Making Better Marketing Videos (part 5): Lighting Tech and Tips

Hey folks, I am Dom O'Neill and this is a video all about making better marketing videos with my good self and the team at Semrush.
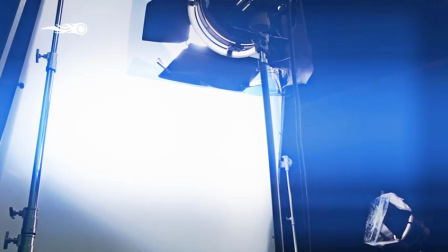But on today's show we're talking all about lighting. What are the lighting technology and what are the lighting techniques you can use to get better looking, better quality, more engaging videos.
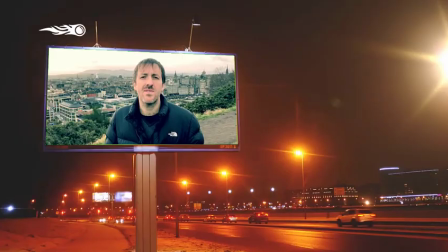So we all have different budgets, even within companies, different departments will have different budgets which they can spend on marketing. So if you don't have any budget at all for technology, or you spent all your money on a tripod and a camera and a microphone, your option lighting wise is outside, natural light.
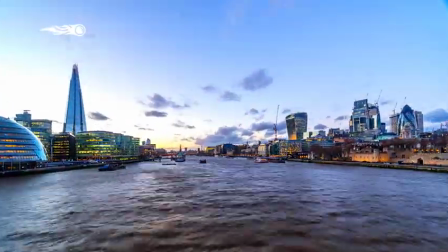So obviously natural light is great because it's free, but it is very differing.
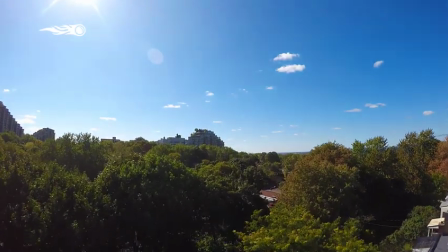So obviously in the summer on a bright blue day, it's around about lunchtime now, I would be bombarded by light and it actually might be a little bit overpowering. I'd potentially be too much light in my face and I'd be squinting. And what you don't want to do is use sunglasses.
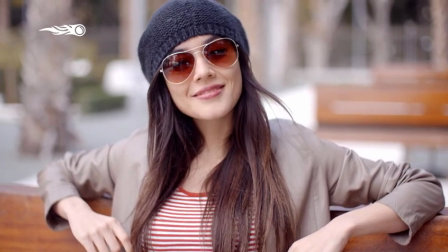So sunglasses cover your eyes. The eyes is the entrance to the soul. The subconscious trusts people less when their eyes are concealed because a lot of truth comes from the eyes. So it's always best to avoid wearing sunglasses. Therefore, it is always best to avoid the glaring noonday sun in the summertime. Now I'm filming in the winter, therefore the noonday sun is perfect. It's a cloudy day, which for sunbathing is not particularly great, for sightseeing is maybe not particularly great, but actually for filming, this kind of light is brilliant because it is extremely consistent. It is light, there is good quality light here, and it is extremely consistent light, and it's not too much in my face. I'm not being bleached out, I'm not having to squint because of the sun, which is perfect. Now if you're filming in the summer and it is a perfectly blue sky, that does look nice.
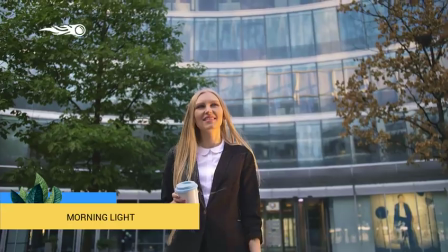The morning and the afternoon time are much better times to film because you're not getting that blast of sun in your face. Now what you want to do, best practice is have the sun behind the camera because you're wanting your face to be lit.
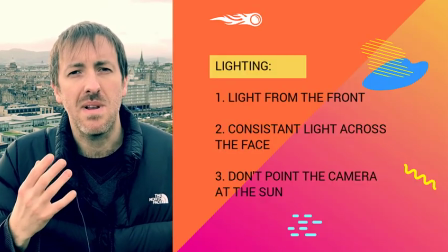On a day like today it's not as much of a deal, but you are wanting your face to be lit and you don't want to be a silhouette, because if the sun is right behind you,
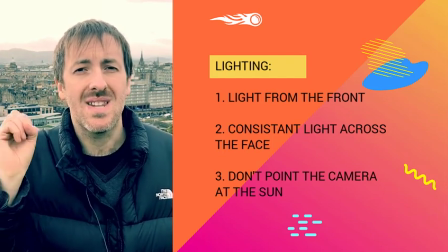you then become silhouetted, or there's lens flare on the camera, which means it's very hard to see. So we're filming on a nice consistent day. We are not having the sun right in our eyes, blaring in our eyes, and we're not having the sun just behind us. So that's what we're doing lighting with. It's all about getting a consistent wash of light across our face. So your basic starter is your fluorescent kit.
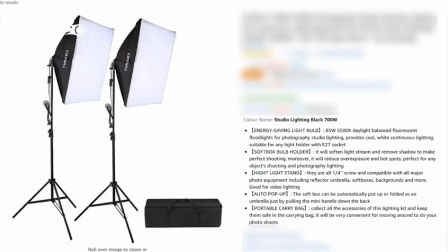So you'll need two lights, one for each side of the camera, and they look like energy saving bulbs.
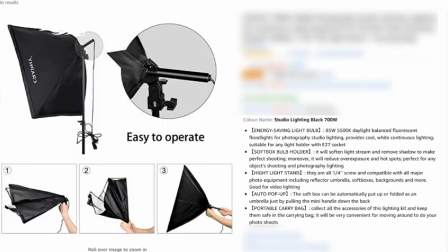These packages start at around about $50. The issue with them is there's lots of parts.
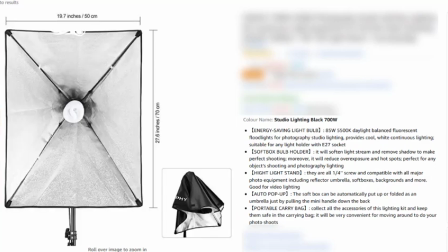So there's quite a big setup and quite a big takedown, which is actually quite irritating if you are in a rush.
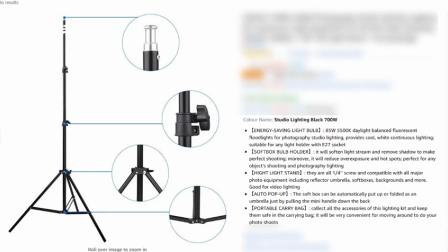Now they are very, very super cheap and they do offer a decent quality of light and a decent quantity of light.
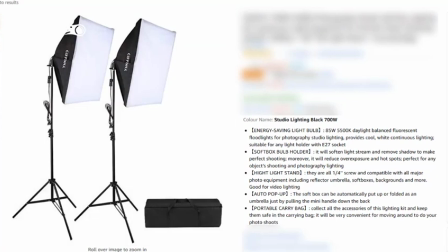They're not that powerful, but they're not overwhelming as well, and they're very easy to use for people who are just starting out in video. Another issue is that because there's lots of moving parts and lots of stuff to be put in and out, there's also lots of chance to break things, and they are quite flimsy. The lights will not withstand being dropped. So you've got to bear that in mind. Yes, you are saving a bit of money, but how often are these things going to be dropped and damaged? The second option is LED lights.
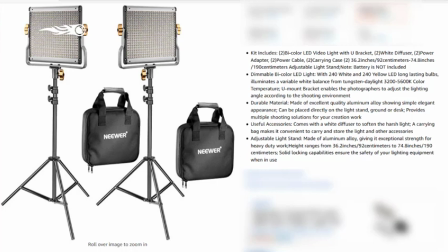Now they offer very, very powerful lights for very low energy consumption, and they're very,
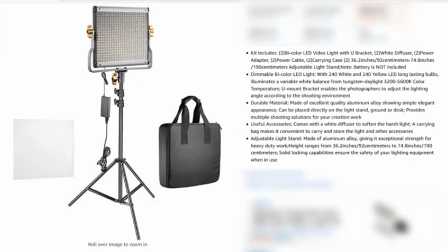very small and very, very lightweight and pack up really nicely, so they're very easy to travel.
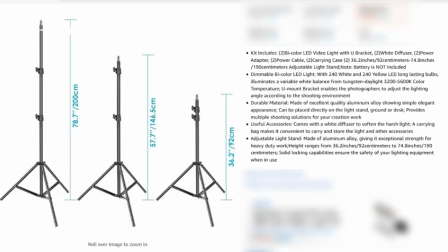They are a hell of a lot more robust than your fluorescent bulbs, and there's a lot less to build.
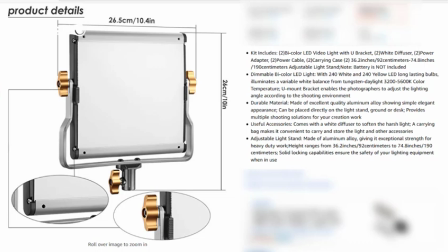You've got the tripod and then the light goes on top of the tripod, you then plug it in. That is literally all you need to build.